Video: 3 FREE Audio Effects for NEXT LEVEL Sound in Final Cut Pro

Hi, welcome back to my edit bay. We're going to take a look at Final Cut Pro and do some in-depth stuff with audio today. We're going to look at a Reverb Out effect. We're going to look at the Muffled effect in Final Cut Pro.
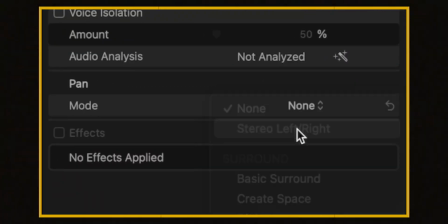11s
And we're going to check out how to pan your audio left and right for some really cool audio effects with your sound effects editing. This video is sponsored by Track Club, and we'll hear more about Track Club in just a minute. So let's dive right into this tutorial and talk first of all about Reverb Out. Reverb Out is an effect you can do to a music track to get it to end sooner than the track itself actually ends. So I'm looking at a video that I recently finished on my channel about Final Cut Pro on the iPad.
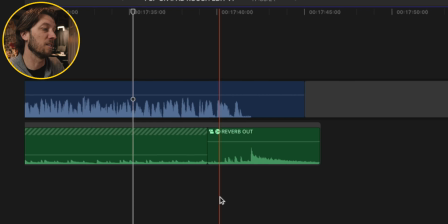37s
So you can see down here in my timeline that this music track looks a little differently than what you would normally expect. We've got the music track in a storyline, we've got it bladed here, and I've got this compound clip where it says Reverb Out. Now sometimes you'll do this effect on a track because the track sort of just ends without much flair to it.
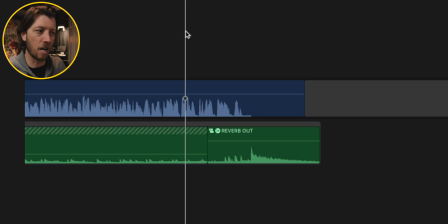54s
It doesn't end with a lot of drama. And this is an example of a track that just kind of cuts off at the end, and I really need it to push out at the end.
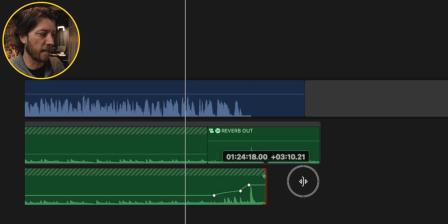61s
So let's go ahead and option click this. We're gonna duplicate it. And then I'm gonna drag it out and I'll let you listen to what it sounds like just normally.
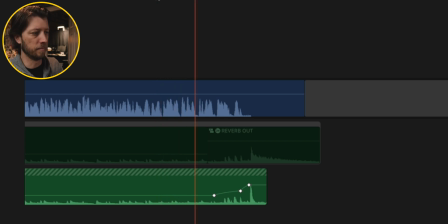70s Bleak, and this says to me unequivocally that the future is indeed bright.
And it just ends abruptly. So I don't like the way that that feels. I want it to be something a little bit more exciting. And the volume's really low, so you can see that I keyframed here to raise the volume.
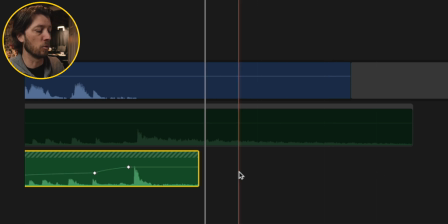88s
Well, I don't have enough of a clip here to really let that Reverb Out effect play out like it does here. So I'm gonna hit Command G to put it in a storyline, and I'm gonna grab this gap clip from the end of my timeline by option clicking and dragging it in here.
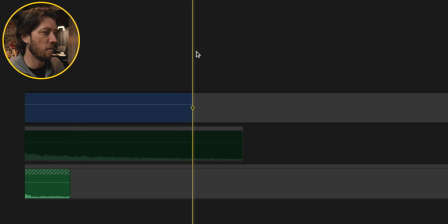104s
You can also create a gap clip by hitting option W on your keyboard, and it'll put a little gap clip here, and then you could click and drag that in and adjust the length of it accordingly.
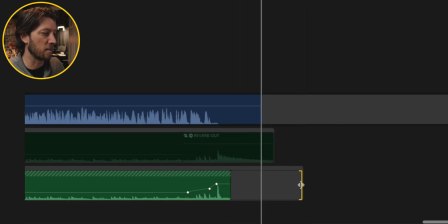115s
I like to make my gap clips pretty long just because I don't know how long the reverb is gonna go.
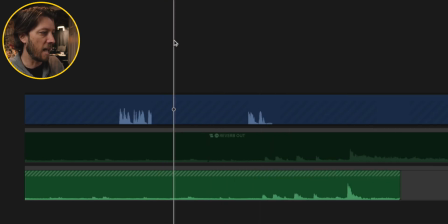121s
And then what I do is I just take the end of the track and I blade it.
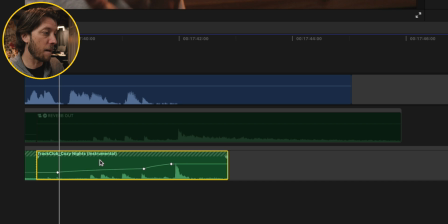127s
And then I put the track and the gap clip in a compound clip.
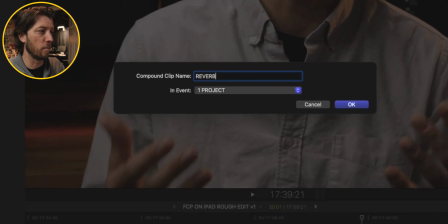132s
So we'll select both and hit option G. And I'm going to just type in Reverb Out B just because I already have one called Reverb Out.
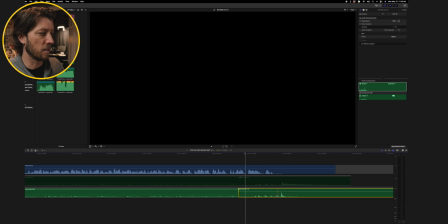140s
And I'll put that in audio and hit OK. So now we have this in a compound clip, but I need to have that reverb effect happen at the end.
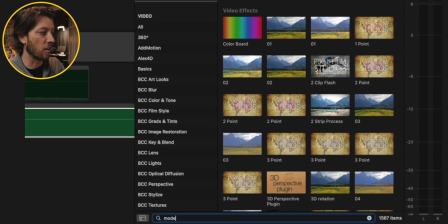149s
So I'm going to go over to my browser over here, and I'm going to search for an effect called Modest Cathedral, and I'm going to double click to add it.
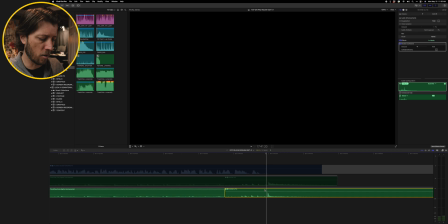158s
So I'm going to open up my audio editor by hitting Control A,
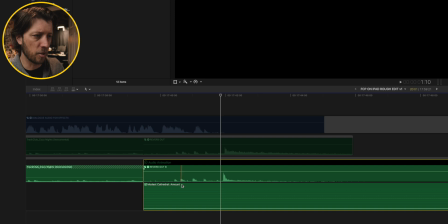161s
and then I will double click on the Modest Cathedral effect down here so I can keyframe it.
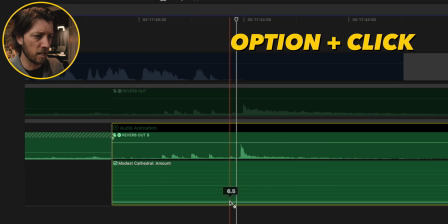169s
And what I want to do is hit option click and add a keyframe, and then option click again and add another. And you can see this effect is at a 6.5 on how intense it is. So I'm going to drag this up to ramp it up to 90, and I'm going to drag this down to just cut it down to 1.
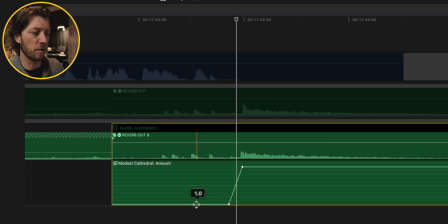185s
So what this is doing is it's taking the Modest Cathedral effect from essentially no effect at all, you're not going to hear it just at 1, to maxing out that effect to 90. And this is going to take it from 1 to 90 in this span of time.
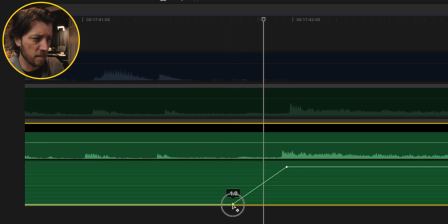199s
So let's zoom in here a little bit and let's tighten this up just to make it even more dramatic of an increase. And what I'm looking for is I'm looking to get this part of the waveform as high as possible so that the reverb happens right after the hit.
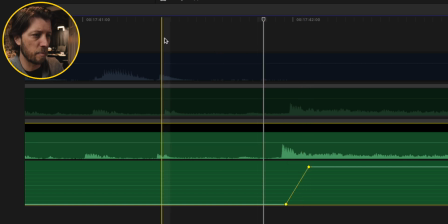216s
And let's play this back and see what it sounds like.
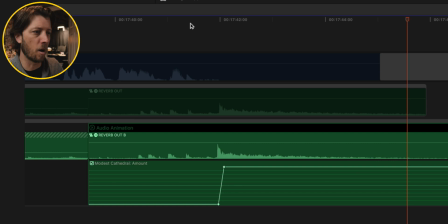222s
That's the sound that I want. I want that tsh, that drum hit. And I want it to just echo out toward the end.
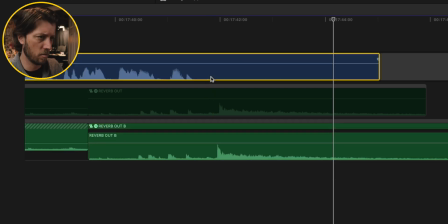228s
So now when we listen to that in the context of the rest of the video, is indeed bright.